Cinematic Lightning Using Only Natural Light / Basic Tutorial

today's video, we are ditching our studio lights and I'm going to show you how to use indoor natural light and a little bit of outdoor natural light.
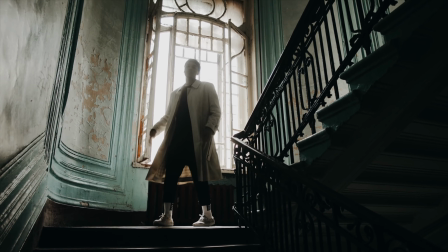32s
Believe it or not, natural light is used in a ton of different films, and it's also free. So without further ado, let's get started with today's video.
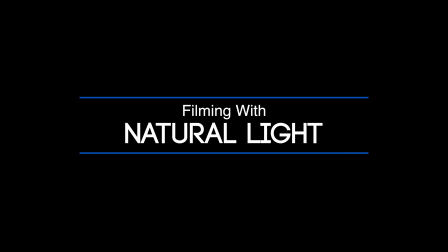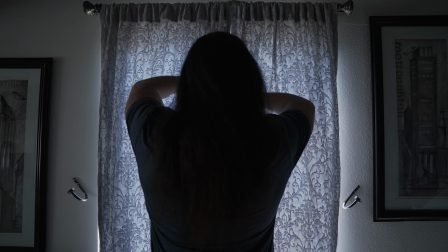47s
There is always something beautiful about natural light.
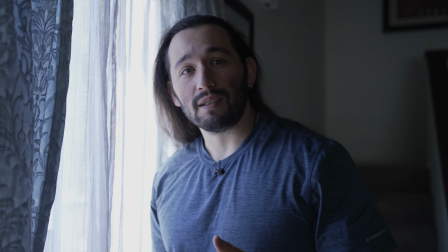52s
And the best part is that it's free.
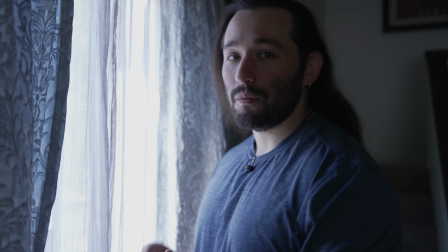56s
So what I want you to do, I want you to go to your window and I want you to take your camera, put it on a tripod
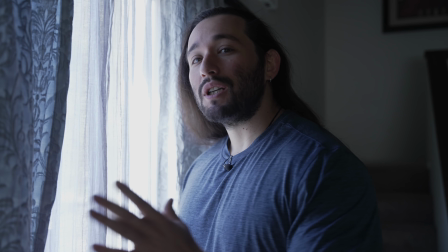64s
and use a flip out screen or some sort of monitor and just have a look and see how beautiful and soft natural daylight looks like.
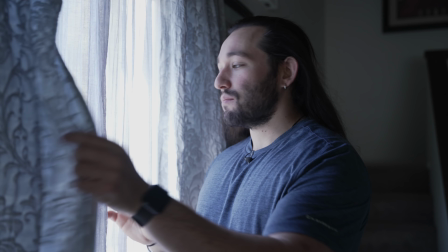73s
Now, it is also cool if you have some drapes or, I forgot what these things are called,
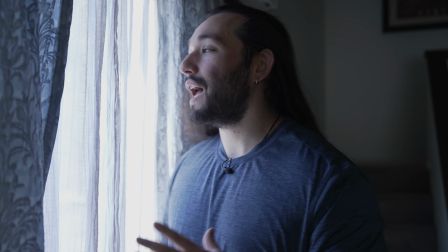80s
but they are natural diffusion for light, and it overall sets the mood.
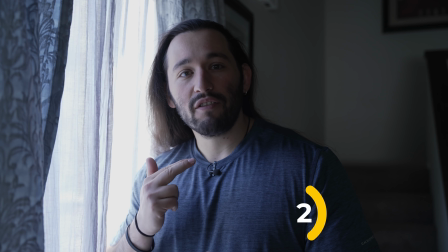85s
You can see how the light comes in, lights up only half of my face, and the other half of my face is in shadow.
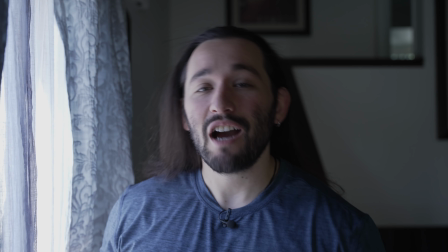94s
Now here's the thing, it's important to not be afraid of having shadows on your face.
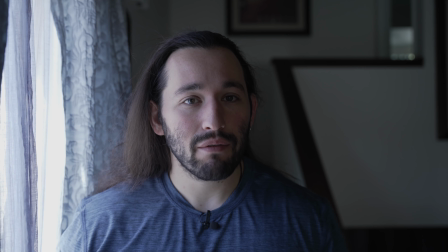99s
I've done a few tutorials for Movavi on the importance of lighting,
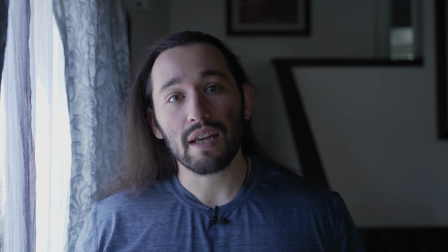104s
and in all of those videos that I've done regarding lighting, I talk about the importance of division of light on your face,
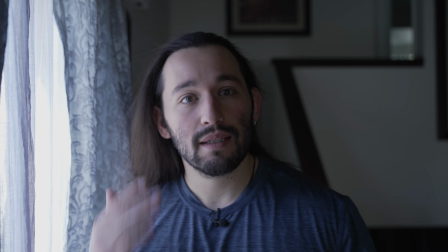111s
light to dark.
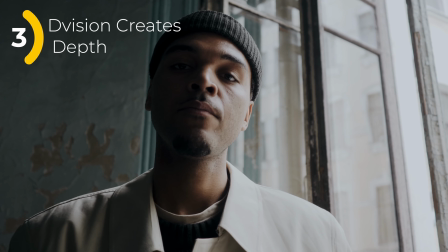112s
And when you have this division of light, you have depth in your footage, and depth is what sets that tone and mood in your shots.
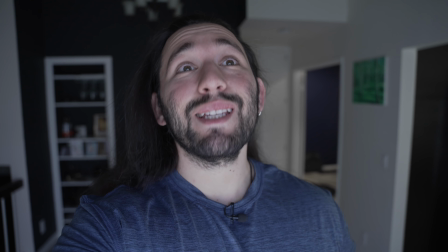121s
Right now, I'm shooting directly in front of my window.
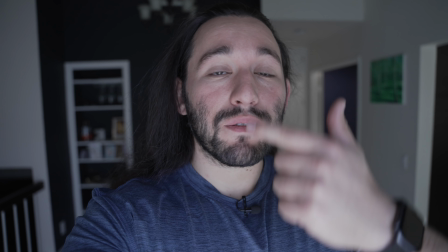124s
So not only can you create that beautiful division of light between the right or left side of your face,
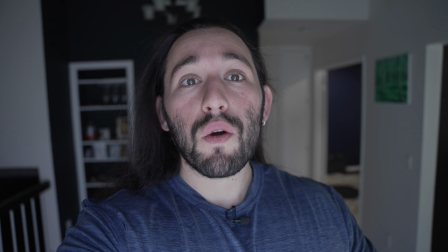132s
but you can also use your window as an overall even source of light.
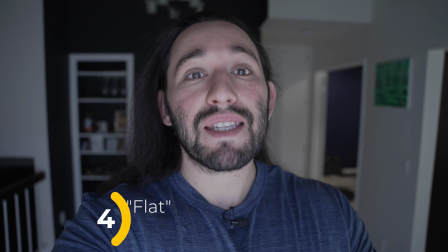136s
As you can see, my face is evenly lit throughout.
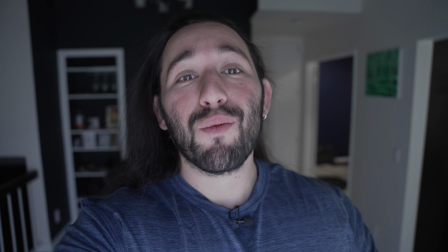140s
So your window is your best friend when it comes down to not only division of light for setting the mood and the tone,
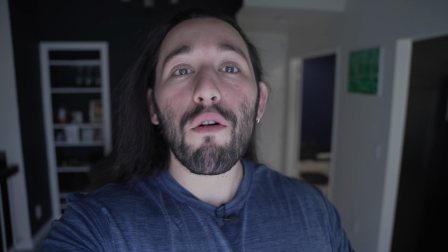147s
but also creating a soft, overall, evenly lit source of light. Now, before we continue on with the video, I do want to mention that Movavi Video Editor Plus 2021 has come out with Click the Bell Effects Pack.
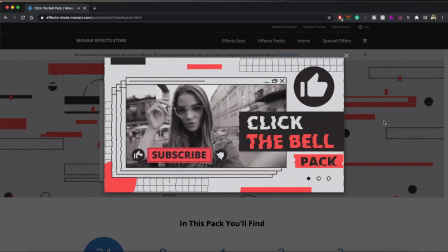160s
In this pack, you'll find 24 titles, 8 stickers, 4 transitions, 2 intro videos, and 2 outro videos.
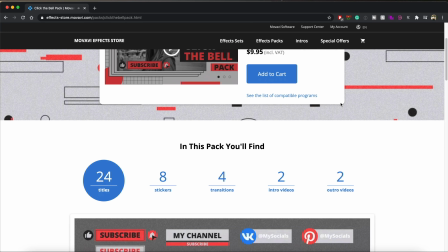166s
Basically, what this pack is going to do is it's going to engage your audience to click that bell notification icon and to subscribe to your channel.
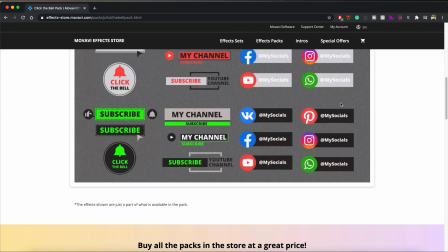175s
It's a great way to animate a call to action to your videos so that way you get more viewers and more subscribers.
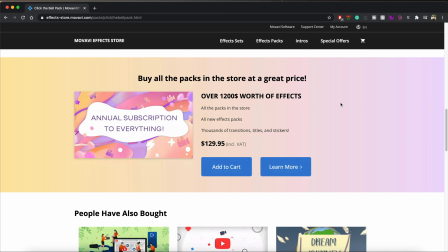181s
My favorite parts about this pack are the end screens, the animated stickers to subscribe, and the unique transitions. And by the way, you can get 15% off by using the code VLOG15 or checking out the link down below.
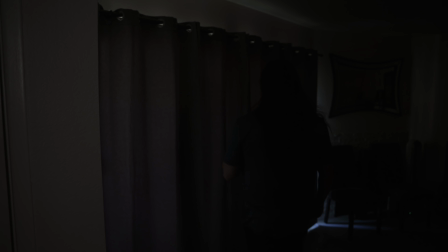193s
All right, let's get back to the video. Now it's important to note that whenever you're shooting with natural light, that you turn off all the house lights. So no ceiling lights, no nothing. Just pure natural goodness.
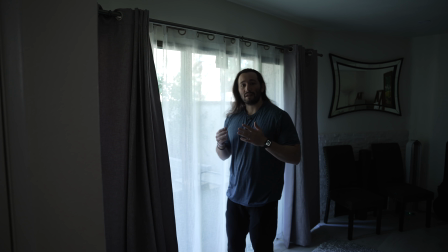207s
So now we're in my living room and there's a completely different lighting scheme down here. Come closer, let me show you what I'm talking about. Now, whenever you're shooting with natural light, it's important to control exposure. And the best way to do this without actually messing around with any camera settings is again by either using some sort of diffusion like drapes, or you can use a variable ND filter.
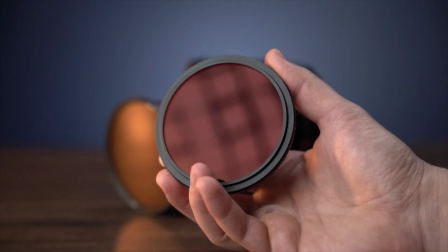229s
And these variable ND filters will control exposure by limiting light entering your camera. Now, an ND filter is one way to control light. Another way to help you control light is by using a reflector. These things are like $8, but you can even make your own by actually grabbing a pillow and then covering it up with aluminum foil.
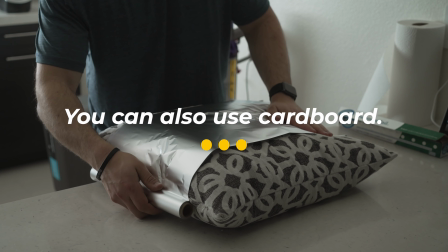252s
So if you don't have the budget on a reflector, you can definitely do a DIY reflector at home. But with these reflectors, you actually have multiple reflectors built into one unit.